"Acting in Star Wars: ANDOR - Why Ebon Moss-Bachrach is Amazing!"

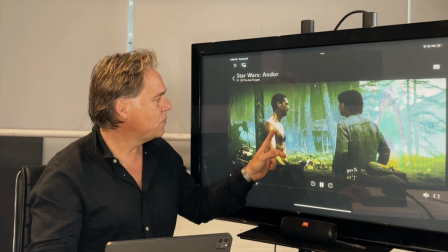12:31 Yeah, right. So here we go. Watch this actor's emotional life.
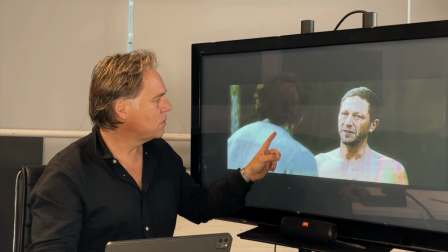12:36 No, you didn't miss anything. Yeah. They go through a lot of cages, huh?
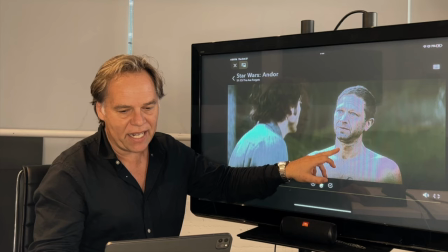12:42 The axe forgets, but the tree remembers.
Look at the trauma. Like, there's trauma and pain and resentment and rage.
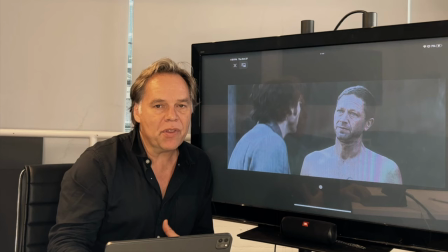12:50 And like, the whole emotional life is, you took everything away from me, and now I'm going to do the same to you.
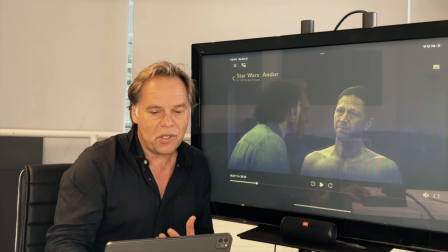12:56 Like, that's his emotional life. But he's not crying, he's not screaming, he's not smashing his chest, but it's just pouring out of every pore.
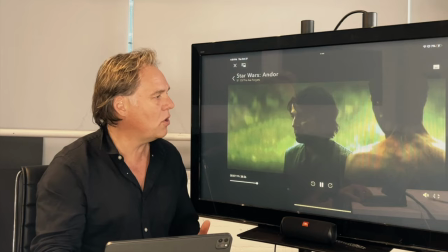13:04 So this actor is emotionally completely prepared and ready.
I'm sorry to do the chopping.
God, it's so good.
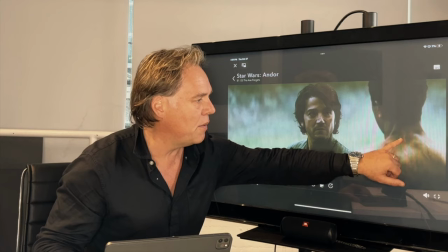13:10 Look at the pain in there. So that's it. You can see, by the way, they've put in whip marks on the back of his back.
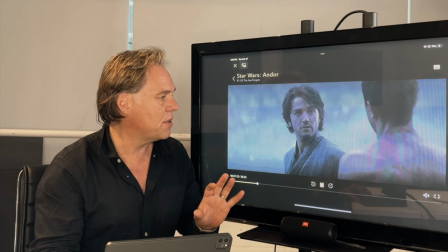13:17 So he has been tortured when he was in prison. So to add to the backstory, it's very subtle, but it's that, you know, he's been abused, traumatized.
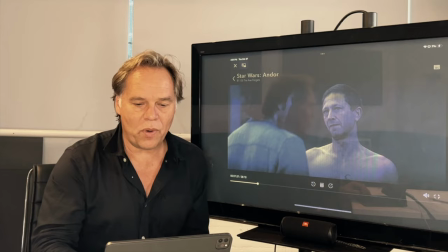13:28 Revenge. Yeah, that's good enough for now.
Ugh, the rage, the anger inside of him.
You? Yeah, okay.
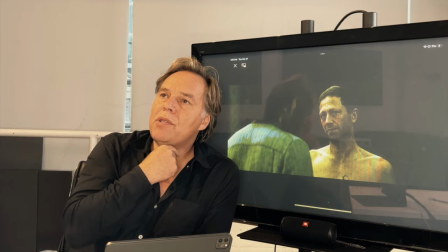13:33 This actor has figured out, okay, who's my character? What's the conversations? What's its three-act structure?
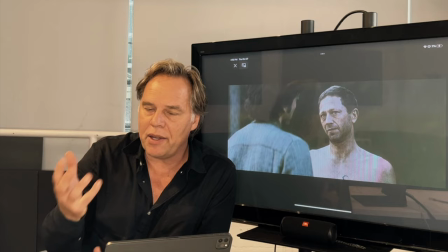13:38 What are my objectives? What's my relationship to him? What is the character's emotional life? What is my emotional life to understand?
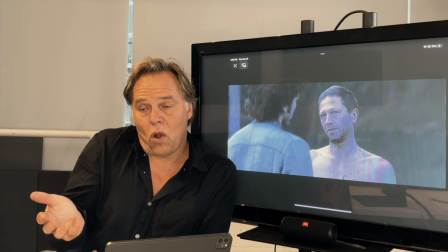13:44 He builds all of that. And then he could have walked in and done a pretty damned good job.
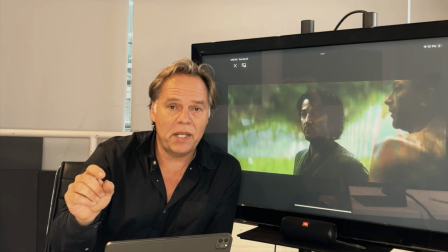13:49 But the reason why this actor in particular and this scene has absolutely made me go, oh my God, he's good, is that he's gone fully into what he needs to do.
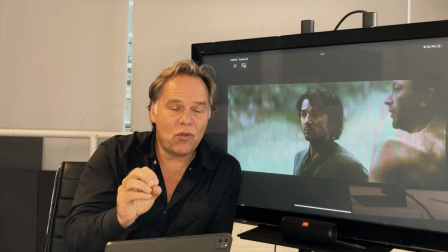13:58 Every actor should do this, which is he takes every moment of the script and everybody spoken of,
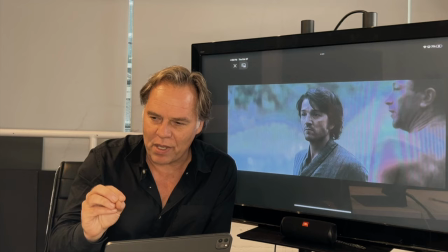14:05 and he saturates himself in the understanding of, what does that mean to me? Like, what does that mean to me?
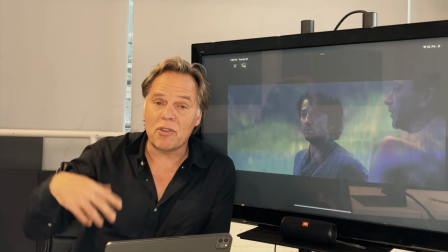14:10 The prisons, the tattoos, the gun, what the Empire's done to him. He's worked all that out, for sure.
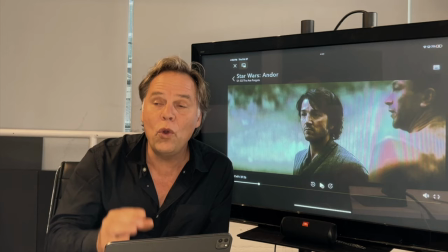14:16 The whole conversation's identity. He's taken the time to figure out, who are these other teammates?
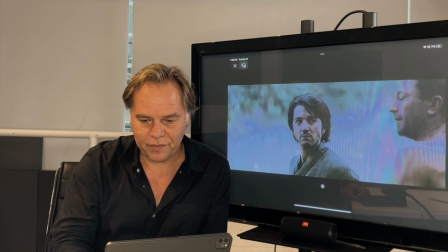14:21 Worried about the kids. That makes a surprise.
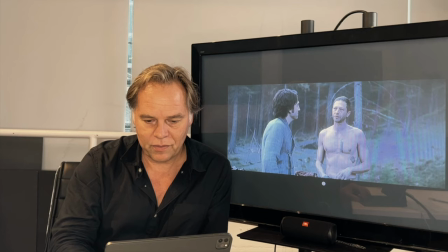14:26 He's great, but he's all in. He's a true believer. Nothing but the cause for him. See
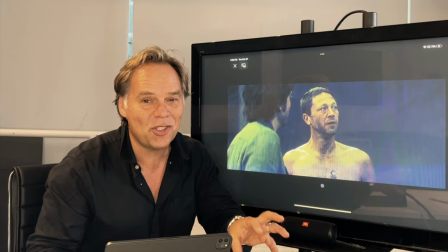14:31 that? He knows who Nemec is.
Now here's the whole point of this talk, is this moment.
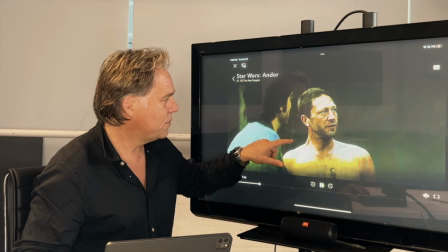14:37 Watch him.
And there's Cinta.
Like, what was that?
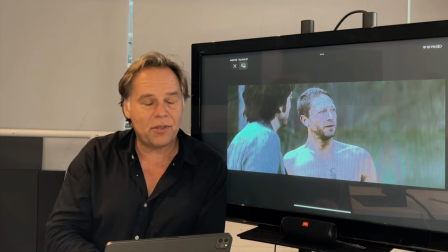14:42 He has this automatic, instinctive, accidental, spontaneous response when he thinks about Cinta.
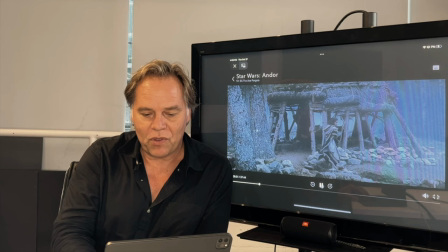14:50 And he goes, and he looks away for a second. his relationship to her is she's tougher than nails.
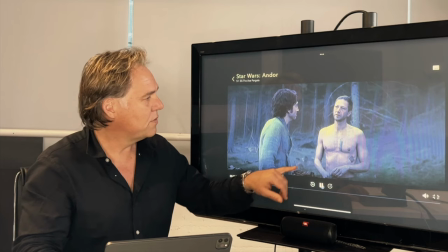14:56 Sintikos.
No one's tougher than her than Sintikos, right?
It's a surprise.
Watch this.
He's green, but he's all in.
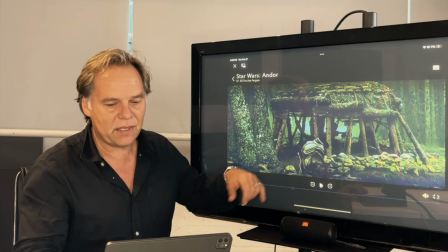15:01 He's a true believer.
The camera pushes in because it's such a beautiful moment.
And there's Sinta.
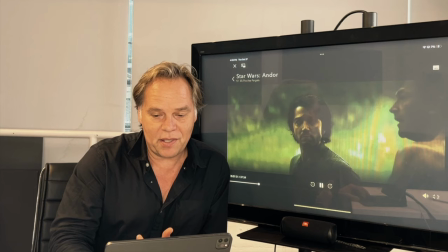15:07 Ugh, it's so great. So what's going on? His relationship to Sinta is...
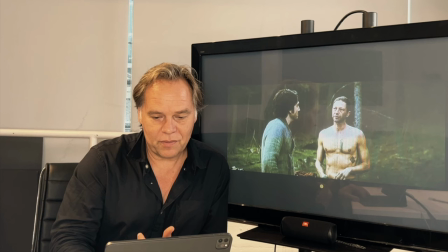15:12 Lyric's a surprise. He's green, but he's all in. He's a true believer. Nothing but the cause for him.
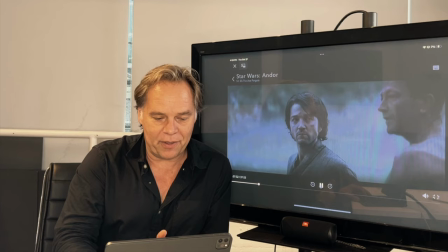15:20 And there's Sinta.
So, at exactly 7 minutes and 58 seconds, go in and watch that moment again and again and again.
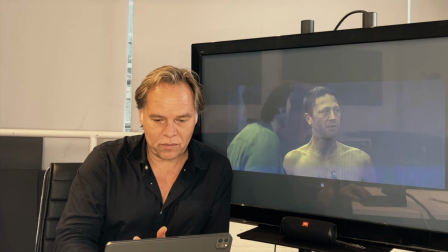15:29 He's great, but he's all in. He's a true believer. Nothing but the cause for him. And there's Sinta.
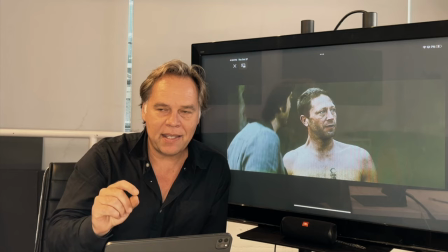15:37 It's exactly 8 minutes into the episode. There's a relationship to Sinta.
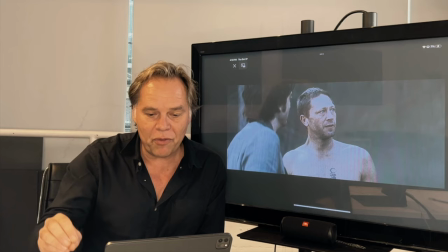15:42 So is it she kicked his ass? Is it that he respects her like it's his own sister?
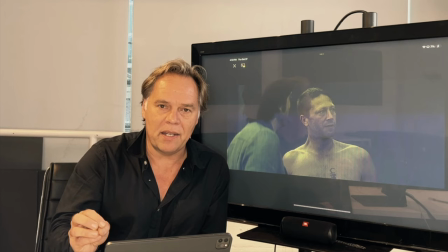15:48 Is it that he's fallen in love with her? I think the point is it hurts to think that possibly tomorrow she could be dead for the cause,
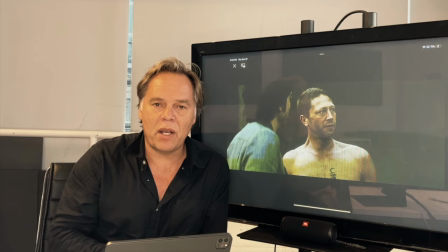15:56 because his counterpoint would be what Andor thinks, which is it's every man for himself.
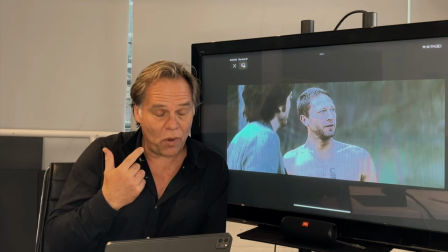16:01 So despite the fact that he believes in the cause, at what cost?
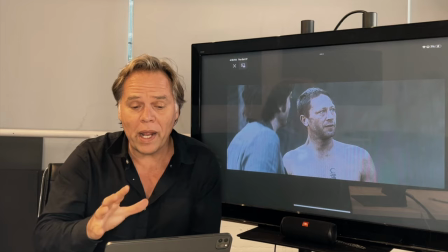16:04 And I think it hurts him, which is why he looks away, to imagine Sinta being dead, because clearly he respects her so much.
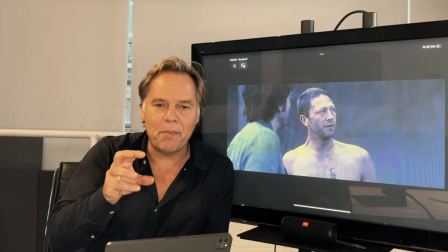16:11 Whatever it is, this actor's taken the time to dig into this character, dig into the script,
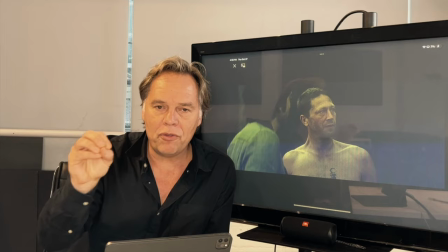16:16 and make sure that every single relationship to everything spoken and everybody involved, he has a very clear idea of.
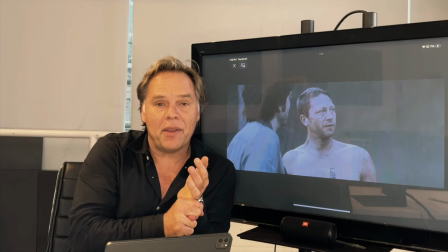16:24 So he's got a complete understanding of the script and the analysis that's so incredibly thorough.
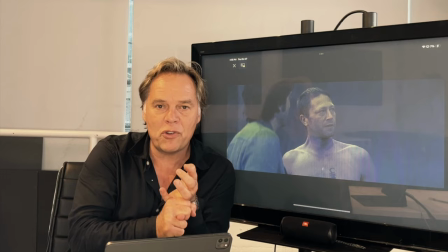16:29 He has an emotional understanding of the character and has allowed himself to be emotionally prepared, personalized it however he did.